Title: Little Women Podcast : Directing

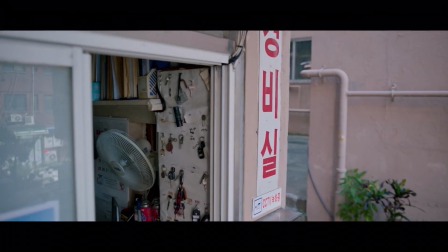This is the last episode of our Little Women podcasts.
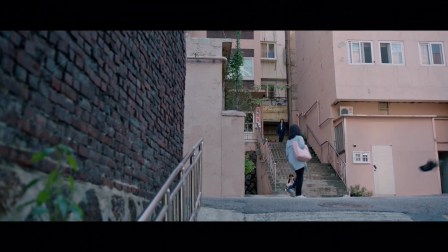Here on the Sangwon-dong channel, if you find these reviews interesting, subscribe to our channel and hit the notification bell to be promptly informed of the new podcasts.
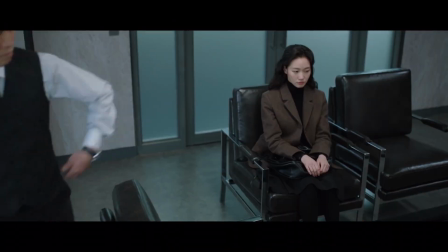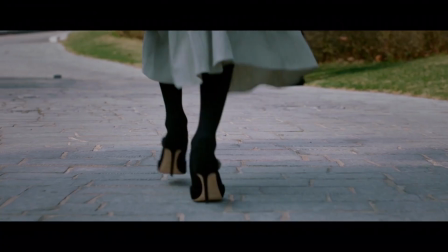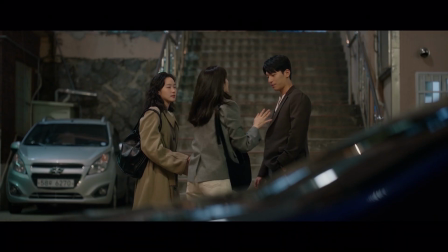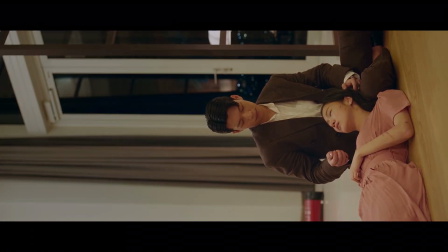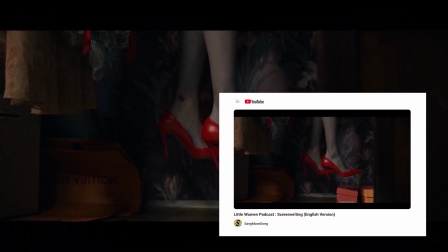In the previous episode, we discussed the screenplay of Little Women.
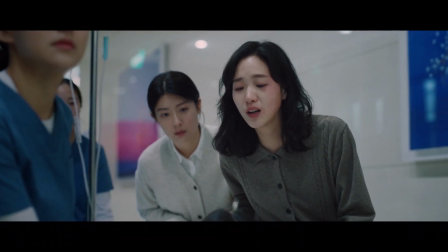It's a multifaceted, multi-genre screenplay that's not easy to visualize.
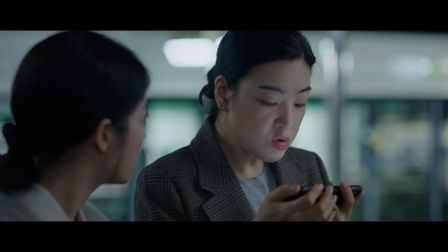This is because the director needs to skillfully bridge the gaps between all events, branches, and genres to establish a connection.
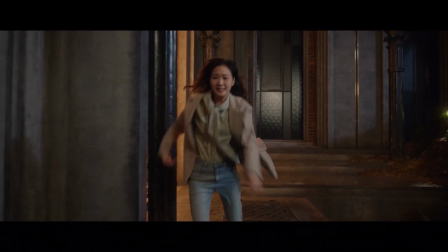An essential task that, if failed, not only jeopardizes the director's work,
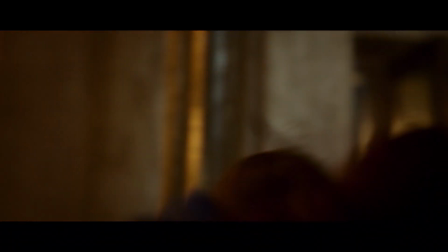but also turns the entire series into a chaotic mess that offers nothing but confusion to the viewer.
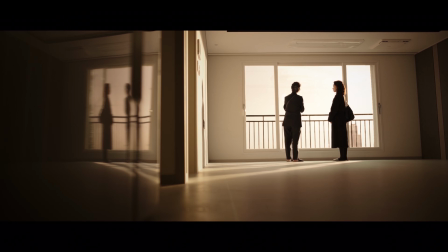In this episode of our Little Women podcast, we'll discuss the visual language of this series and its direction.
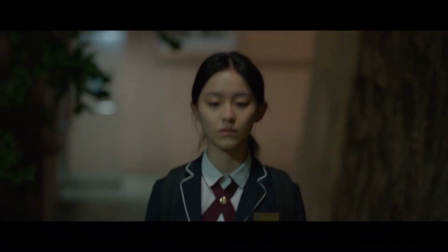To understand the unique and unconventional direction approach chosen by Kim Hee-won for this innovative screenplay,
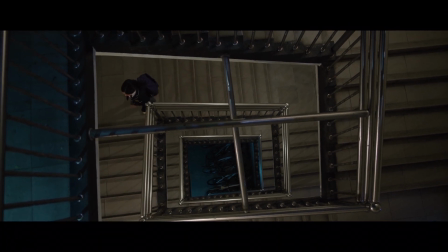you wouldn't need to watch the series for long.
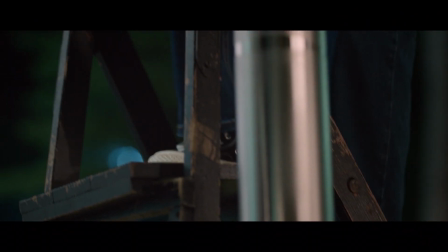However, before we delve into Kim Hee-won's strategies, it's important to remember that when watching a movie or series,
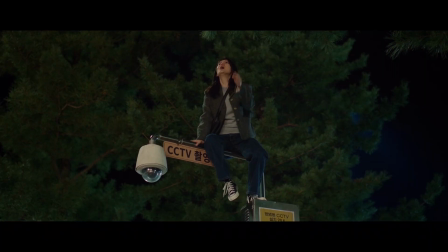you are essentially the camera, and the spatial and locational perspective of the camera is the only viewpoint you have.
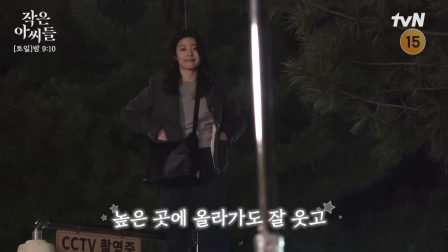Essentially, since you aren't physically present at the movie or series location, you perceive the world of the series precisely as the camera captures it.
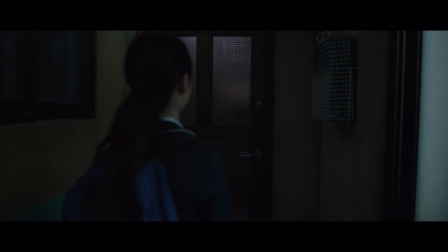Now, what's that supposed to mean? Right in the first minute during the opening sequence, when the older sisters are celebrating Ina's birthday,
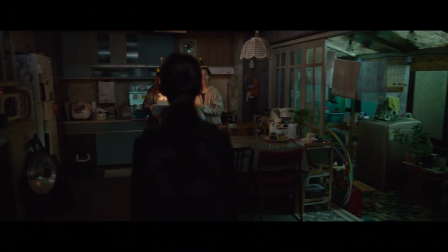we are confronted with the unconventional and unfamiliar direction of Little Women.
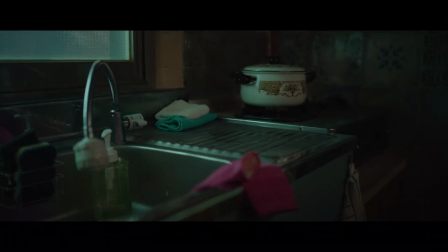From the very beginning of the series, in those first moments, we encounter this insert shot that the director has chosen.
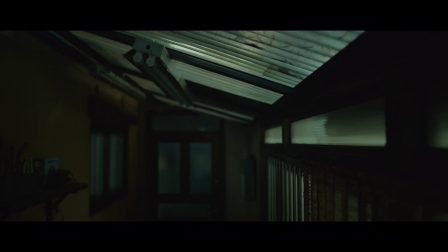A somewhat peculiar and unusual shot, which is challenging to be found in K-dramas or cinema.
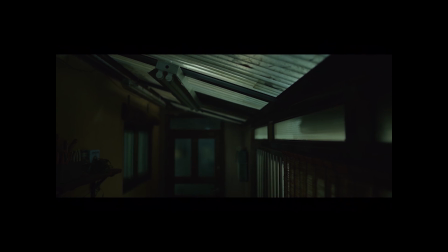So unreal, in fact, that if you were to place yourself in the camera's position and view your home from this angle, it would probably be an odd and new experience for you.
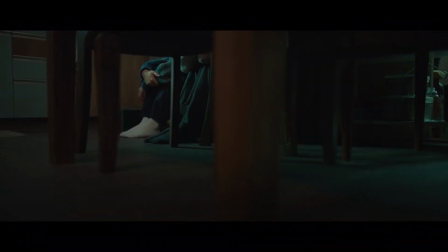Later on, we see this emphasized shot again, where the camera position feels like you're secretly observing Inju and In-kyung.
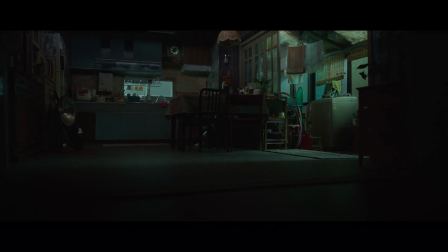Kim Hee-won quickly begins character development using camera angles without a hint of dialogue,
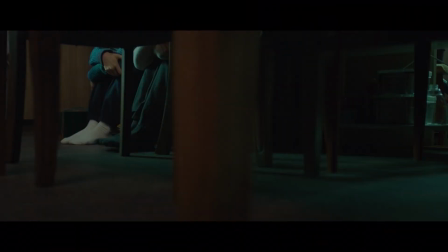showcasing the contrasting personalities of Inju and In-kyung. Let's revisit the shot.
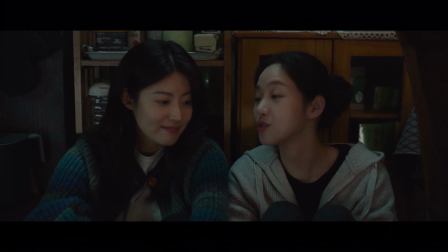The two sisters are excitedly talking about Ine. Enthusiastic, Inju taps her feet while the introverted In-kyung remains still and calm.
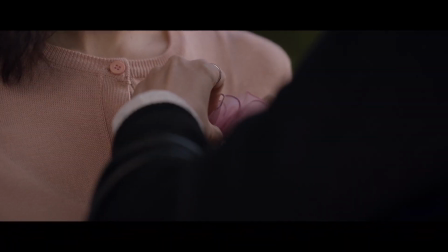See? Character development can be this simple, and with a little more attention,
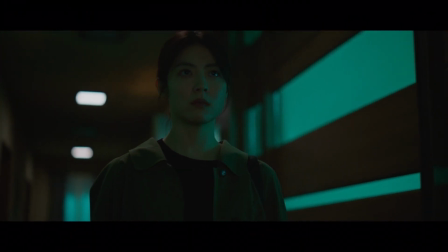one can discern the nuanced differences in the directorial levels of various series.
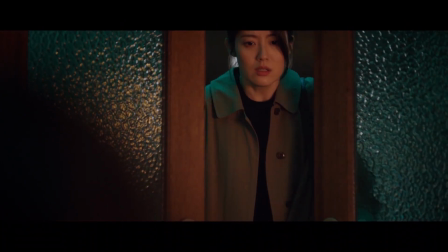By now, you should realize that Kim Hee-won's solution to the peculiar screenplay of Little Women is to behave even more peculiarly.
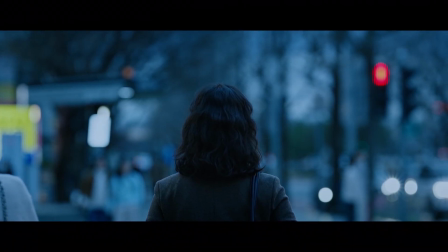Of course, it's not just the camera's odd positioning that evokes this sense of strangeness.
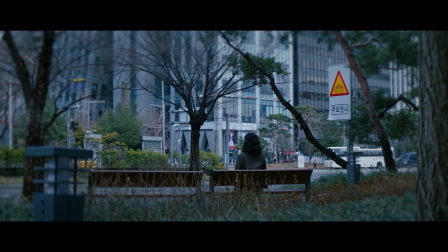For instance, in one sequence, the director, by blurring the surroundings,
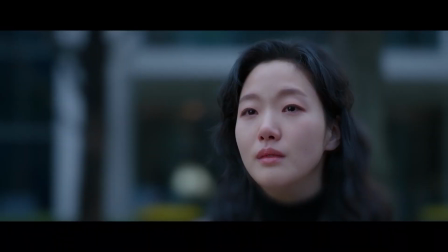draws exaggerated attention to the veil and later to Kim Go-eun's sad facial expression,
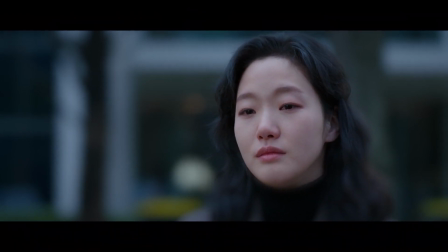simultaneously making the image exaggerated and unrealistic by eliminating background details.
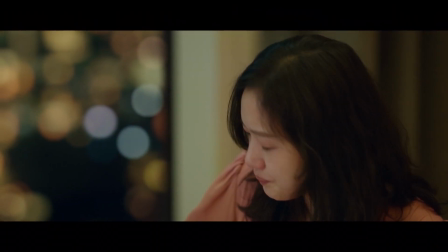The peak of this departure from reality, which the director accomplishes using various techniques,
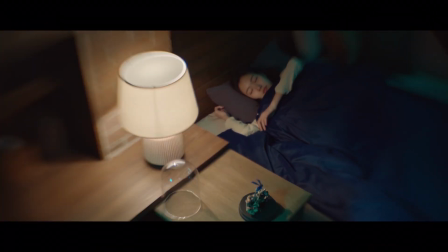can be observed in the conclusions of episodes 6 and 8.
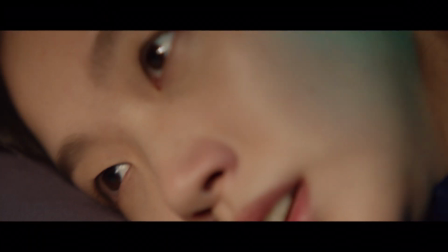Here, the series reaches the zenith of merging reality with the world of illusions.